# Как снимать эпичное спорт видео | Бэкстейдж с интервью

Сегодня лайв, сегодня снимаем интервью. Я подумал, что такой формат может кому-то зайти. А мало того, что он может быть кому-то интересен, он может быть еще и невероятно полезен.
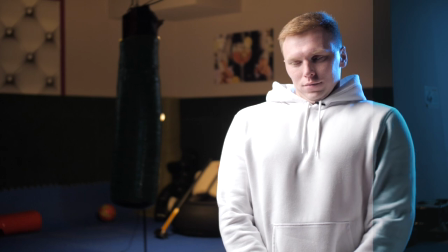[0:07]
Поэтому сегодня лайв, сегодня снимаем интервью. Сегодня у меня на интервью человек.
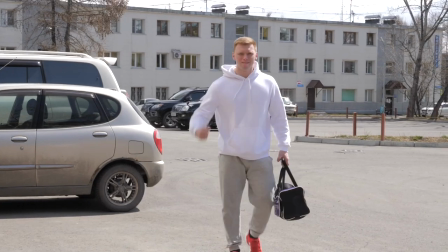[0:12]
Его зовут так же, как меня, его зовут Дима. А вот и наш Димон идет. Про него будет небольшой, скорее всего, фильм из этого интервью.
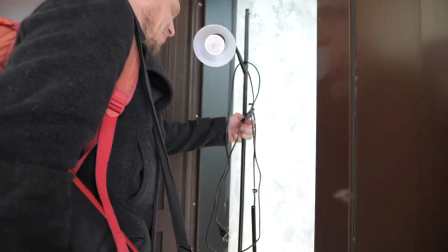[0:19]
Моего голоса не будет слышно, будет слышно только его ответы.
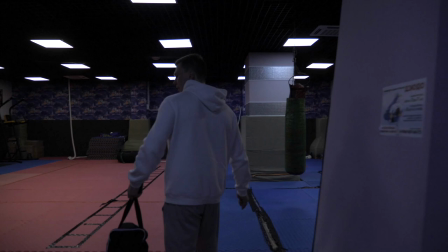[0:22]
И сегодня я покажу бэкстейдж с этого интервью, как я что там расставляю, как что делаю.
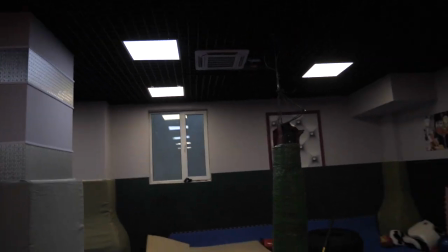[0:28]
Вот местечко, где мы сегодня будем снимать Димона. Да, как всегда, у меня все уместилось в мой рюкзак.
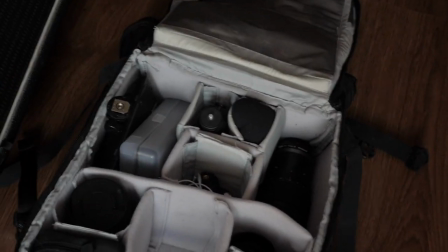[0:33]
Это Low Pro 450, все, что мне нужно на интервью. Ну, практически за исключением света.
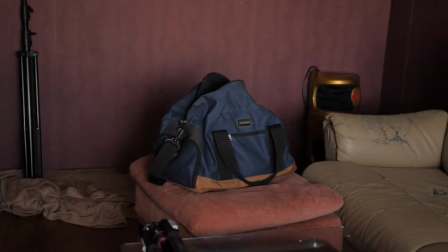[0:39]
Свет я возьму свой Godex. Я его положу вот в эту сумку, возьму эту лампу.
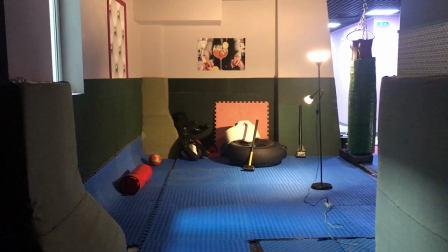[0:45]
Еще помимо этого света я хочу взять вот этот торшер из IKEA, потому что в помещении, в котором мы будем снимать, света не будет совсем. Я, скорее всего, основной источник света выключу. Это подвальное помещение, там нет окон, и это может быть невероятно выгодно,
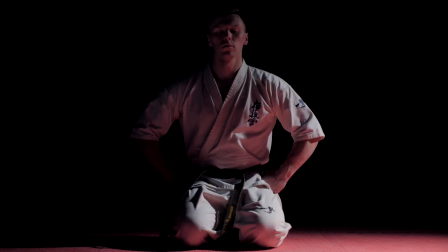[1:00]
потому что солнце не будет постоянно менять своего положения, и освещение будет оставаться таким, каким я его выставлю.
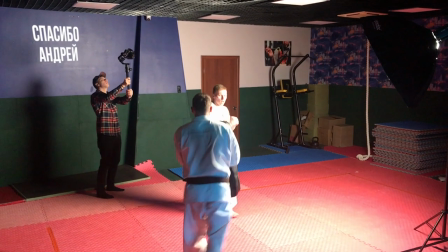[1:06]
Еще возьму Ronin, мне его дали погонять, Ronin S. Сегодня хочу, помимо интервью, отснять его тренировку.
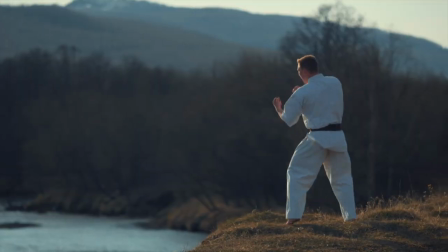[1:14]
Значит, про него у меня будет небольшой сюжет, небольшой фильм. Возможно, он появится на канале тоже.
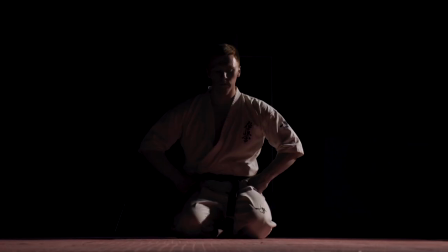[1:19]
Он будет рассказывать про свою спортивную карьеру. Естественно, я буду задавать ему вопросы. Про свою спортивную карьеру, чего добился, где вырос, где учился. Будут какие-то подсъемы с его старого доджа. Легендарный зал, где только...
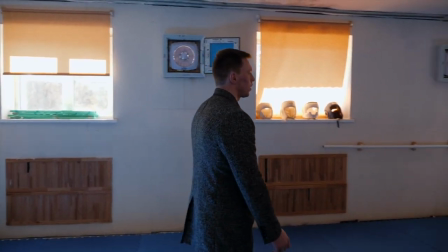[1:33]
Доджи – это место, где он занимался карате.
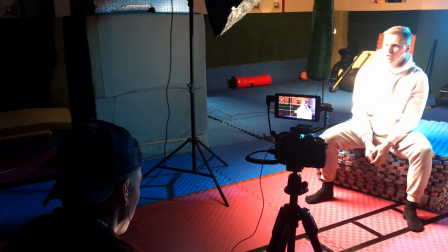[1:36]
Суть интервью в том, что я сижу за камерой, он сидит перед камерой, я ему задаю вопросы, которые я подготовил, а на красный свет поехал.
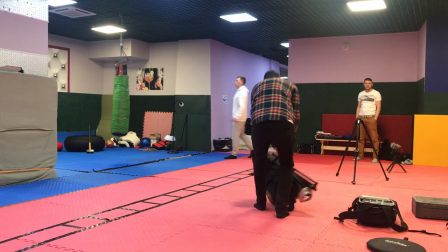[1:45]
Вообще, к таким интервью я, конечно же, рекомендую готовиться.
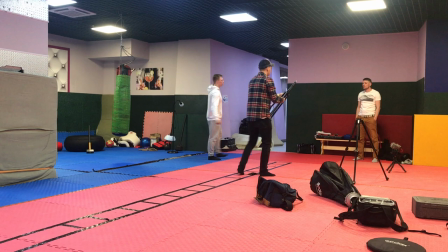[1:48]
Это как минимум прийти на локацию за день или два, посмотреть, как она выглядит, какое там освещение, есть ли там розетки, как ты поставишь человека.
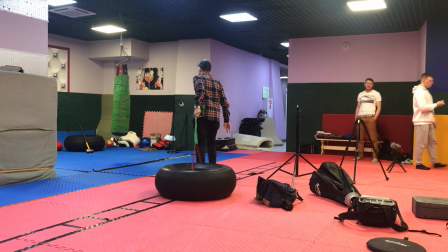[1:56]
Изначально я хотел брать для него какой-нибудь табурет, либо стул, но потом подумал, что в такой локации это будет смотреться не очень,
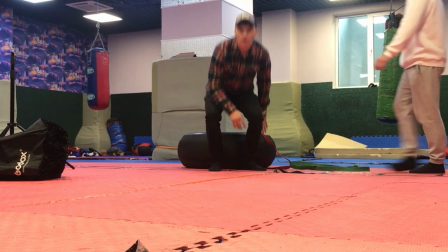[2:03]
потому что ну, человек находится в своей среде, и я использовал какие-то подходящие для этого сидушки.
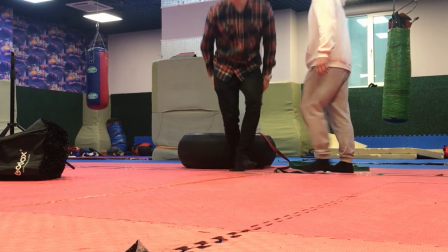[2:08]
В данном случае я хотел использовать сперва какое-то колесо, либо шину,
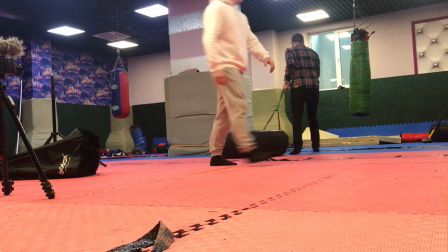[2:12]
но оно слишком низко расположено, и мне не хотелось, чтобы он, человек сидел слишком близко к полу.
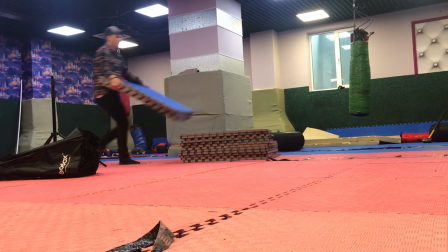[2:18]
Дальше я поискал, там посмотрел, нашел татами разборное. Это вот эта куча матов.
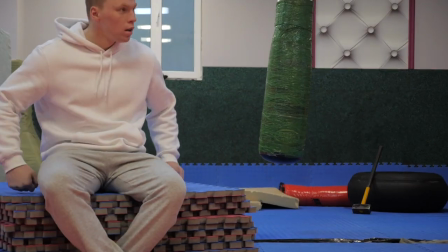[2:23]
Наложил их, они подошли вместо какого-то тубарета. Димон, здорово. Запишемся сперва. Здорово. Да. Сейчас я еду записывать его речь просто в рекордер.
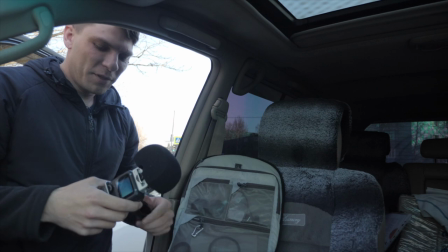[2:36]
Смотри, Димон, это рекордер. Он записывает твой голос очень большой четкостью. У меня уже есть такая практика. Я приезжаю быстренько в машине, даю рекордер, человек записывает, все.
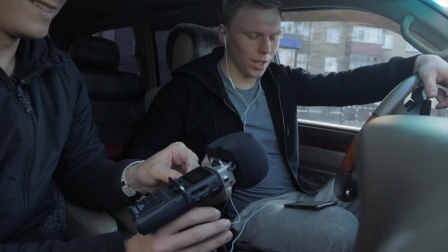[2:46] Мой путь в карате начался с 4 лет.
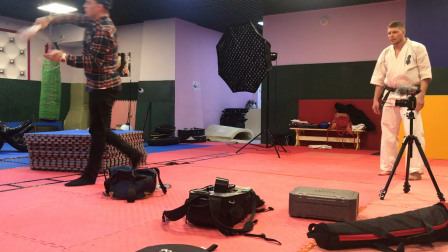[2:50]
На такие съемки я рекомендую брать с собой побольше удлинителей, потому что розеток может и вовсе не оказаться.
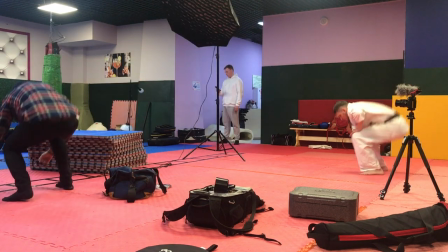[2:56]
У нас в зале здесь была одна розетка, расположенная относительно места, в которое я хотел посадить Диму, она не очень удобна.
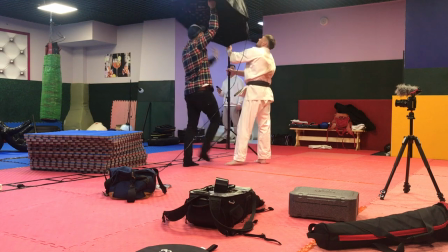[3:02]
Я взял с собой один удлинитель 8-метровый, которого, естественно, мне не хватило, чтобы включить свет.
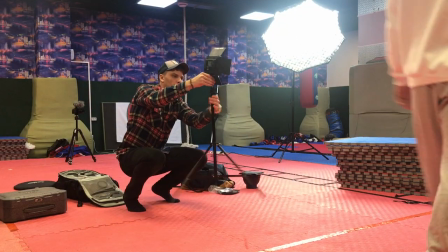[3:07]
По поводу света я рекомендую брать с собой как можно больше разного света, включая отражатели, потому что источник света,
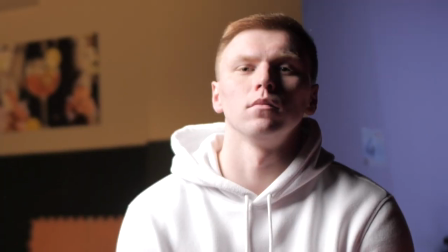[3:15]
основной Godex, я расположил слева от человека, и у него получилось одно лицо освещенное, второе лицо провалено в тени.
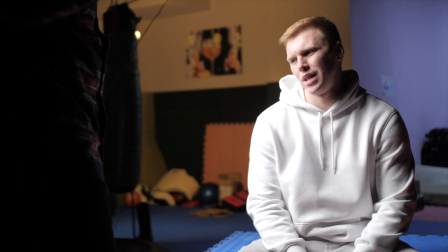[3:21]
Да, так у меня было задумано. Вторую часть лица я подсвечиваю отражателем. Это слабый заполняющий свет.
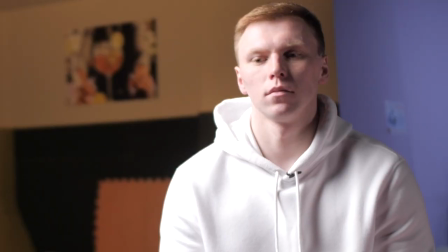[3:27]
Как по мне, так получилось очень неплохо. Такое у нас драматичное освещение.
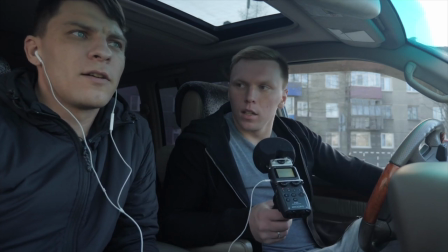[3:34]
Смотри, сейчас ты, короче, сейчас говоришь так, как будто бы боишься кого-то разбудить.
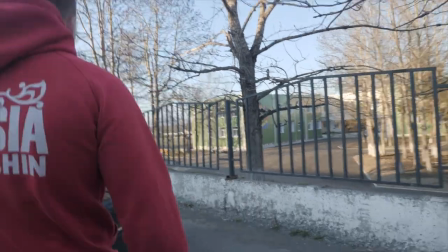[3:40]
Говори, ну, немного красок нужно в голос добавить. Димон сейчас нам показывает секретный вход, как залезть, короче, на спортплощадку.
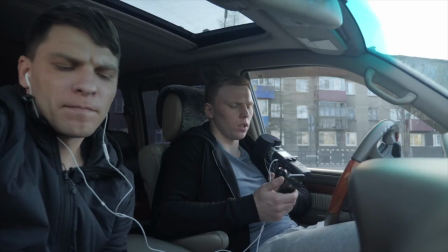[3:46] Я боялся выходить на татами. Я боялся испытывать боль. Было трудно повторять одно и то же на изнурительных тренировках.
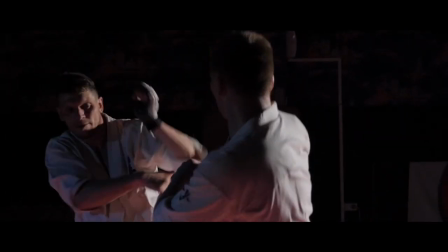[3:53] Я повторял себе каждый раз. Я повторял себе каждый раз. Ты обязательно победишь свою боль, усталость и страх.
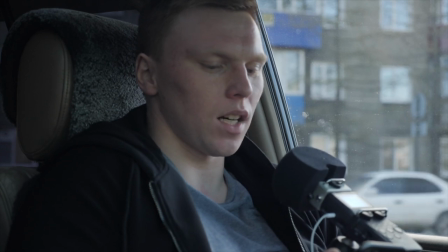[3:58] Ты обязательно победишь свою боль, усталость и страх. И сделаешь все для того, чтобы не сойти с этого пути.